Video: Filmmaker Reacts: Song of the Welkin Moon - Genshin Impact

Today I'm watching and breaking down the cinematic language of Genshin Impact's Song of the Welkin Moon teaser, Moonlit Ballad of the Night. And if you enjoy our time together, make sure to check out my entire playlist of Genshin Impact cinematic breakdowns.
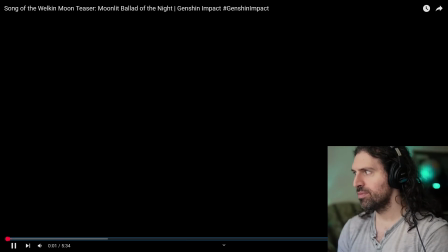14s
Alright, let's begin.
You wish to hear a story of the moon?
Yes, I do.
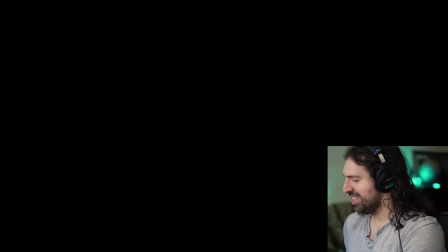19s That tale begins long, long ago.
I love this already.
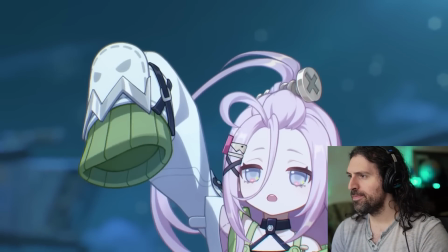25s
Story time.
Mister! Nappa's starting her story already.
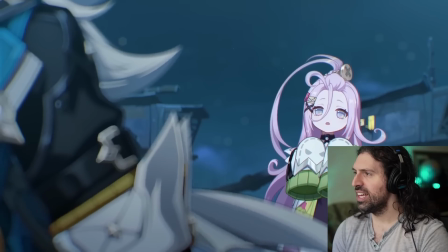31s
We just saw her.
Thanks for the heads up.
Huh.
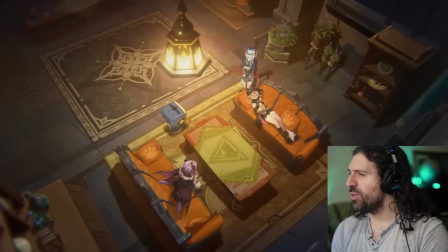36s
I like this. Oh, the peering through. A great transition.
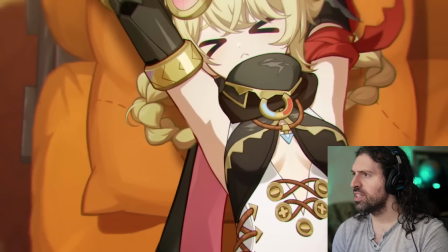41s
Sort of peering through the looking glass. Connecting the characters with the set piece.
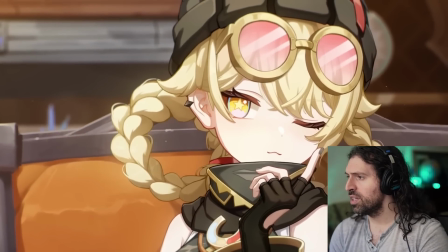47s
This is new character, right? Her eyes, man.
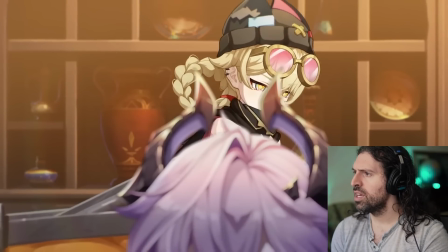51s It's a long way off. We might go hungry, but at least we have plenty of time.
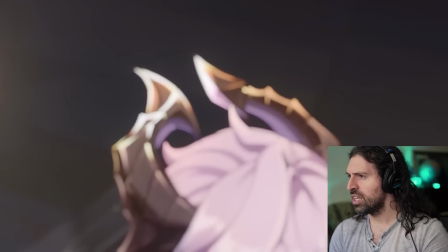57s
I like this energy in the music.
Hey kid, Teaching us about her that character. headpiece of yours is pretty unique.
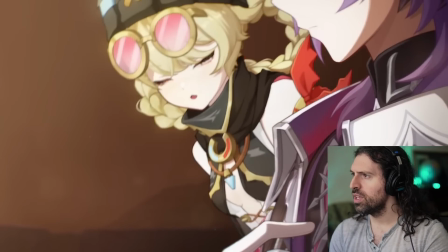63s Who designed it? Could you hook me up?
Hook me up, bro.
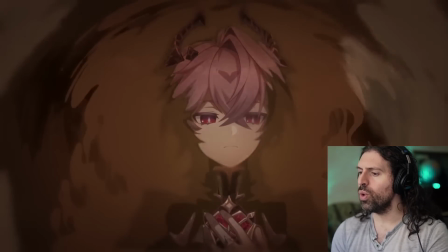72s
Ooh. Ooh. Oh man, chills.
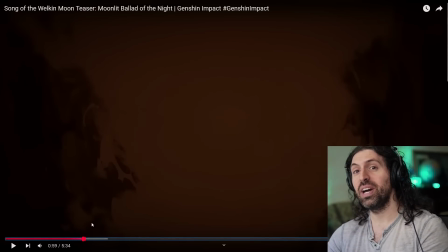76s
That was so awesome. So I was just talking about how the music was teaching us character, right?
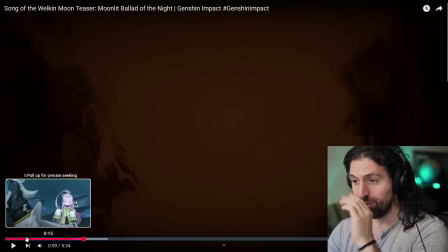81s
So smart. And let's go back to the beginning before we get into that.
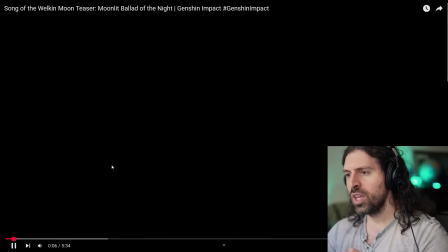83s
So in this beginning, begins Tale begins long, long ago. long ago, and there's sort of layers to this,
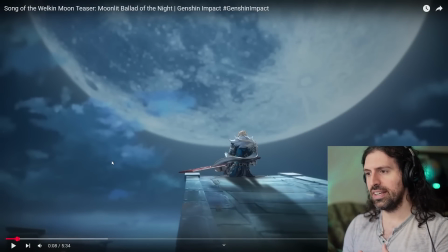90s
both in a visual sense and in the storytelling, just sort of construction here that's happening, right? Somebody's narrating this. We don't know who yet. Maybe you guys know from like recognizing the voice actor.
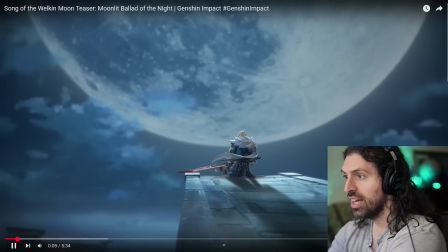101s
I don't know it yet because I haven't played this game for years, but I love the little respite right there.
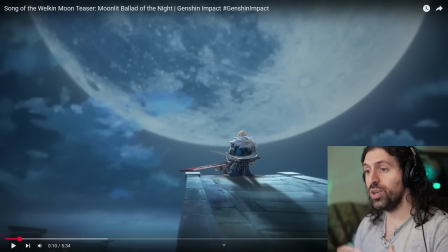107s
You think she's immediately going to jump into the narration, but no, it's as if we're kind of being shown the narration, right? We're kind of in the story now. We've been planted in it. And there's a very lonely shot. I feel like the music is kind of embodying each character. For this character's introduction, I don't recognize them.
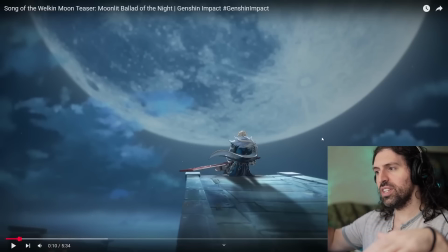124s
Must be a new character. There's the strings. And look at the shot. Beautiful, beautiful moon coming down. The title of this is Welkin Moon. And he's just a lone figure.
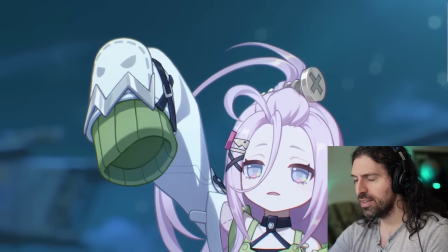135s
There's a loneliness to the shot.
Mister! Nappa's starting her story already.
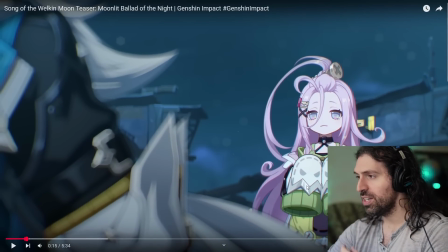141s
And look at this very colorful character. She's pink hair and everything. We just covered her in an FS trailer, which was so much fun if you missed my video on it. And this character's color is a little bit more drained. See?
Thanks for the heads up.
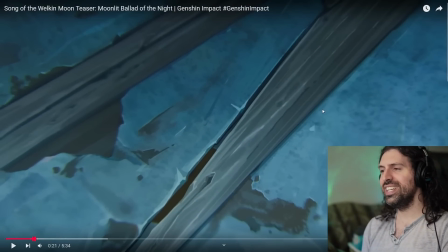154s
So he's kind of alone, even in this sense.
Yeah, thanks for the heads up. You go on ahead.
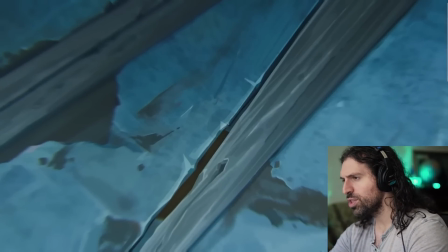159s
And then there's layers to it visually. We go through the floorboards here. We go through the roof, I should say.
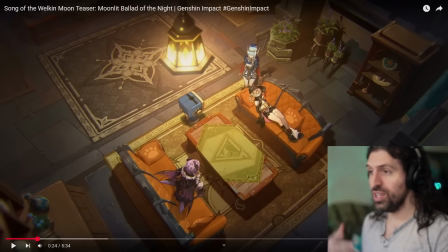164s
And then we're here in a beautiful establishing shot. So it's connected in that way. Of course, in real life, this would be a cut. But in this sense, we don't need to. It was, of course, a cut in this sort of live 2D animation style that they use here. But what a great way to jump to the next scene.
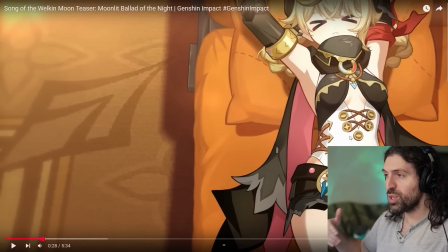182s
And now this character gets her own sort of musical energy. And it's very fun.
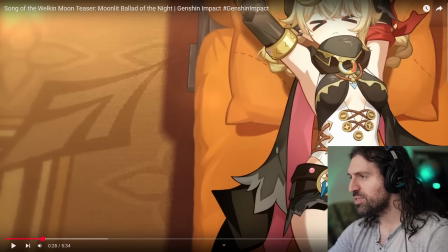187s
It's very peppy.
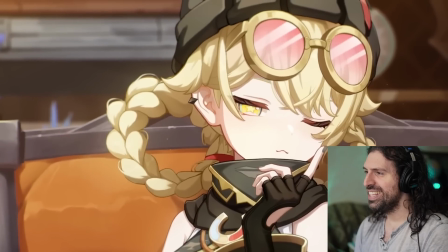192s
Now this next part gave me chills.
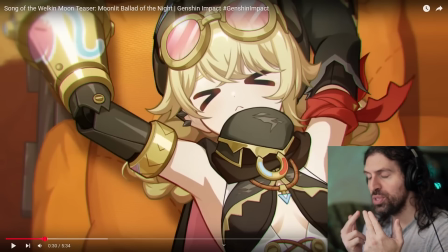194s
Also, I love how I always talk about in Genshin, the sort of eyes, the pupils denote different powers that they kind of have been imbued with innately.
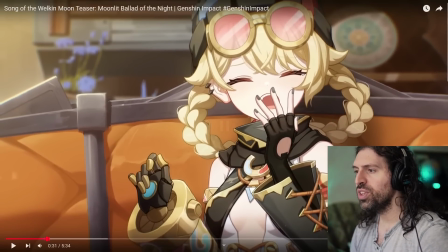203s
And then look at this. They kind of withhold. It's like, oh, it's a new character. What's she all about?
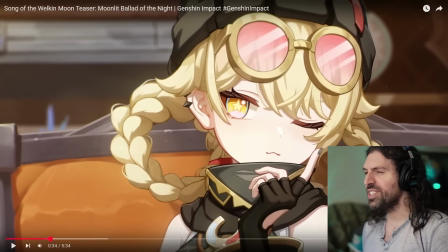208s
And then we kind of get this reveal with the one eye. It's like, oh, okay. She must have some special abilities, some special powers.
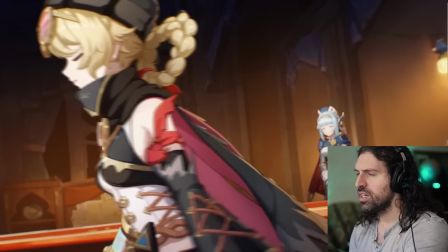215s
I think that's so fun.
Oh, the moon's a long way off. We might go hungry.
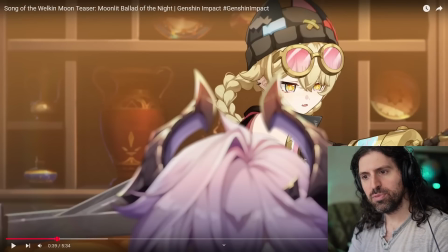220s
And it's a kind of mechanical sense to it. Almost reminded me of Anepha's music, which was kind of clinking and clanking and gears in the last video I covered. And she indeed seems to have some sort of mechanical bracer, possibly mechanical arm. So that would tell you that this character with the pink hair who built Anepha, right?
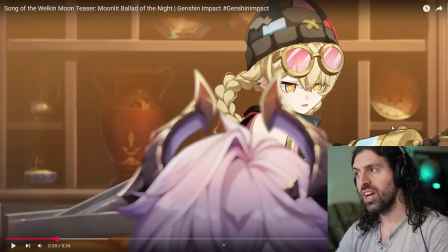239s
You guys told me in the comments, maybe she also worked on this because we have the nice little artwork here. So there's just so much being taught to us in a couple seconds. It's great.